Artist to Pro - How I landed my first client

My dream when I started learning Blender was to learn a new skill that would attract clients to my video business.
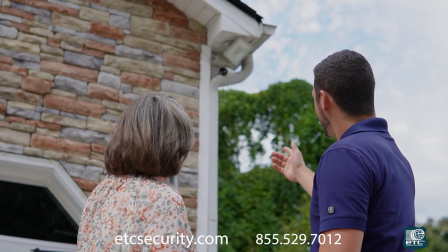(0:06)
2 years after starting my Blender journey, I finally got to work on my first paid project. So in this video, I want to show you what to expect from your first client shoot and the results I was able to get from mine.
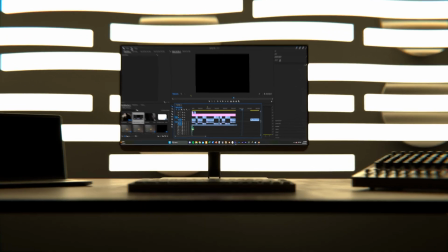(0:18)
So first of all, every job that you're going to work on is going to be different.
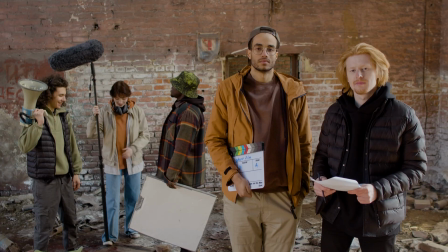(0:22)
They're going to require different amounts of time, work, skill, equipment, so I'm by no means claiming to be the end-all be-all.
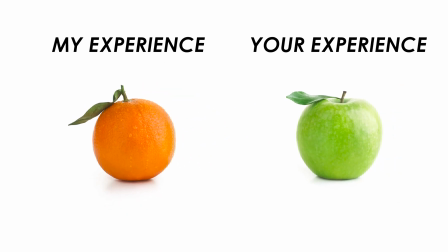(0:29)
But even if my experience is very different from yours, you'll still learn something that'll help you on your projects.
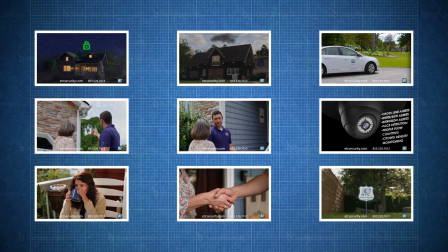(0:34)
I'll break down all the different shots and the ideas behind them in my commercial, but first, I'll just show you the final result.
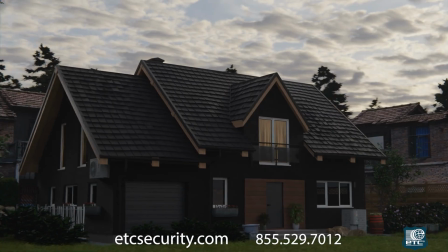(0:40) Like us, you want to choose the best security company, not trusting your home monitoring and family's peace of mind to just anyone.
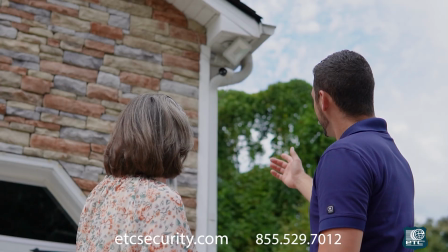(0:48) ETC Security is trusted, locally owned and operated here in the North Georgia area.
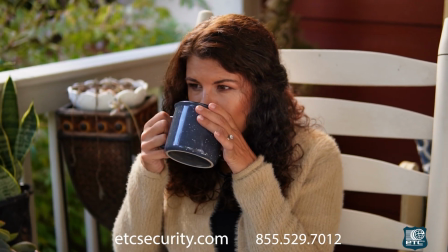(0:53) Our cutting-edge security and camera systems give peace of mind wherever you are, at a price we're proud to offer our friends and neighbors.
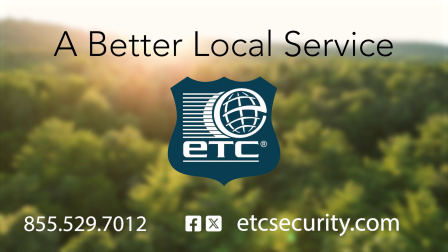(1:02) You're ready for a better local security service. Give us a call or visit us online at etcsecurity.com.
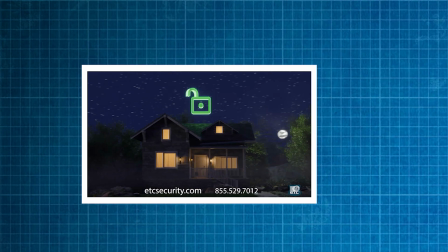(1:10)
And so to start, let's go ahead and look at this first shot. This is obviously full CG.
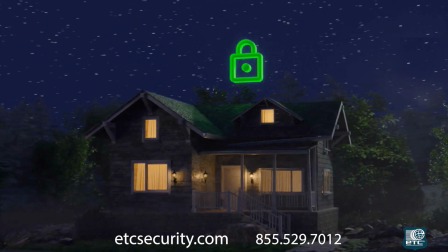(1:15)
I did my best to make it look photoreal, and maybe it does to some people, but to me, it just looks animated.
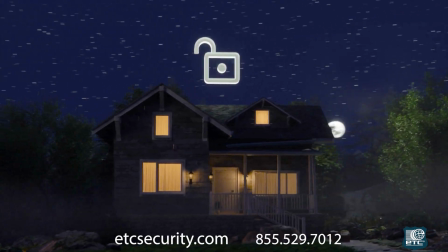(1:21)
The lighting, the models, and especially the camera animation just takes away from the realism of the shot. But this shot that ended up in the commercial was not the one we originally planned at all.
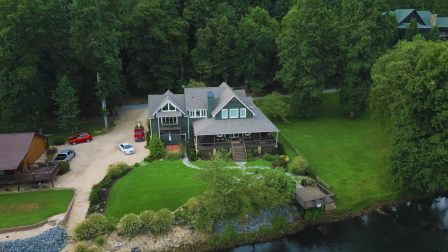(1:32)
We'd actually already gone out onto location and filmed a $3 million house with a drone, but as you can see, the footage does not look good.
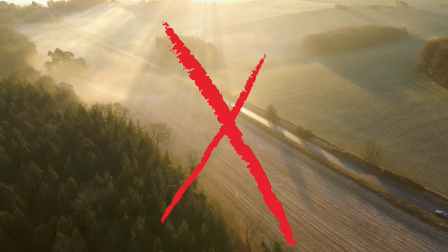(1:41)
We came on a day that was cloudy and really at a time that the lighting just wasn't the best, so I decided to just make the house full CG.
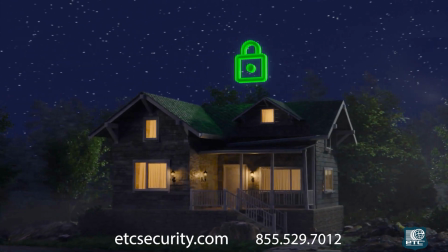(1:48)
It took a little bit of extra time on my part, but I think it yielded a much better result, even though the CG isn't perfect. This was especially important because this was my first client, so I wanted to leave a good impression to over-deliver so that they would want to work with me in future and that they could recommend me to other companies that wanted advertisements.
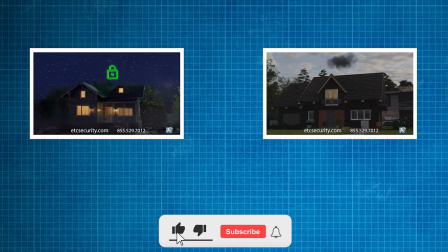(2:06)
The original plan was actually to have the first 2 houses be completely real,
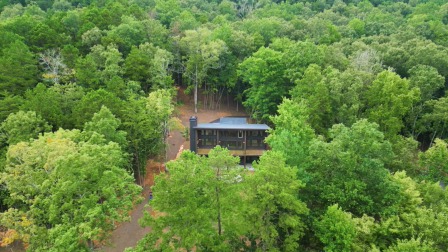(2:11)
but since I had already remade the first house in CG, it didn't really make sense to have the second one still be a really lackluster shot, so I decided to remake that one as well. So I set up a new house, a new environment, and tried to make it look photoreal. My client wanted this one to be in the daytime, so I knew I couldn't just use the darkness of the night to hide all the different flaws in my CG like I did with the first one. So I really did try to make this one look photoreal. I don't think I quite got there, but maybe that's just because I can see all the flaws in the CG because I'm the one that made it.
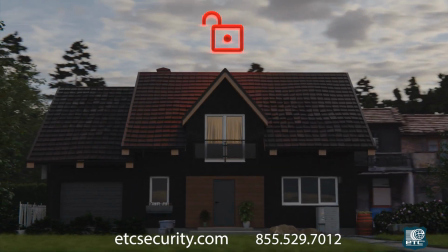(2:42)
I'm really curious to know what you think about this shot, whether you thought it was amazing or awful, especially if you have a background in visual effects. So leave me a comment, let me know what you think. I'll try to respond to every single one. But anyways, that's enough about that one shot.
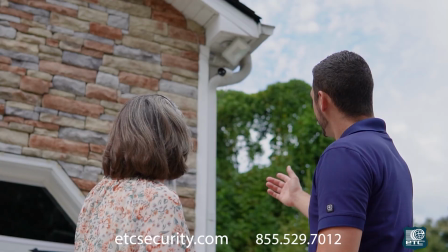(2:56)
The next sequence is 3 shots long, and it's meant to convey how ETC is a personal company that's local and will help you set up your security systems.
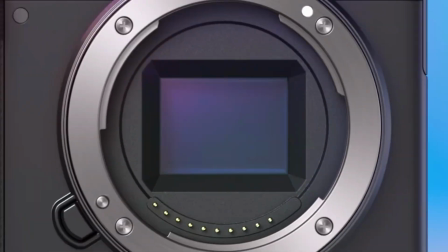(3:04)
These shots were pretty straightforward. I just bought a new camera prior to filming this commercial.
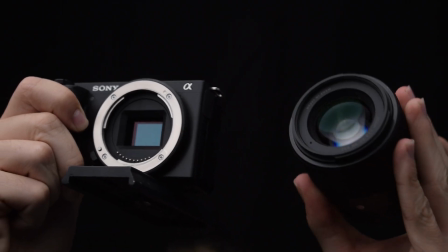(3:09)
It's the Sony ZV-E10, and I also got the Sigma 30mm f1.4 as the lens to film on, which is a pretty big upgrade from the Nikon D5300 kit lens I was shooting on before for all of my other videos. So I wanted smooth and stable video for this sequence that almost has a
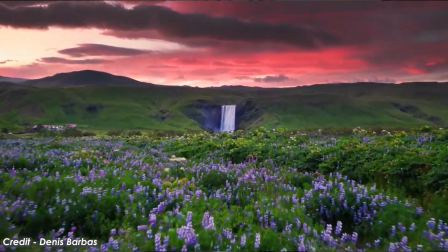(3:27)
dreamlike feel, which if you know anything about film, you know that means it's slow motion.
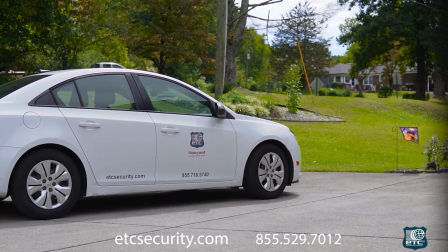(3:31)
So I shot it at 1080p at 120 frames per second, which when slowed down, it looks good in this scene. I'm pretty happy with how most of these shots turned out, but the weakest one for sure is the car pulling up. I don't know what's necessarily wrong with it. I tried to spend a lot of time color grading it and tried to fix it, but it still almost just looks like it was shot on an iPhone or something. I thought about redoing it in CG, but that just wouldn't match with the rest of these other clips, and it would take a lot of extra time to make it look real, so I just decided to keep it in there.
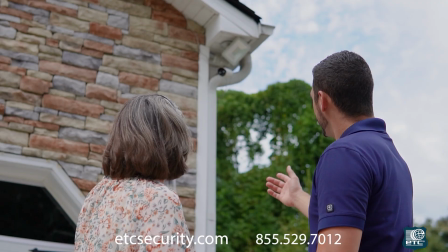(4:01)
Anyways, I color corrected and graded these clips, slowed them down to the appropriate speed, and that's pretty much it. It was pretty simple.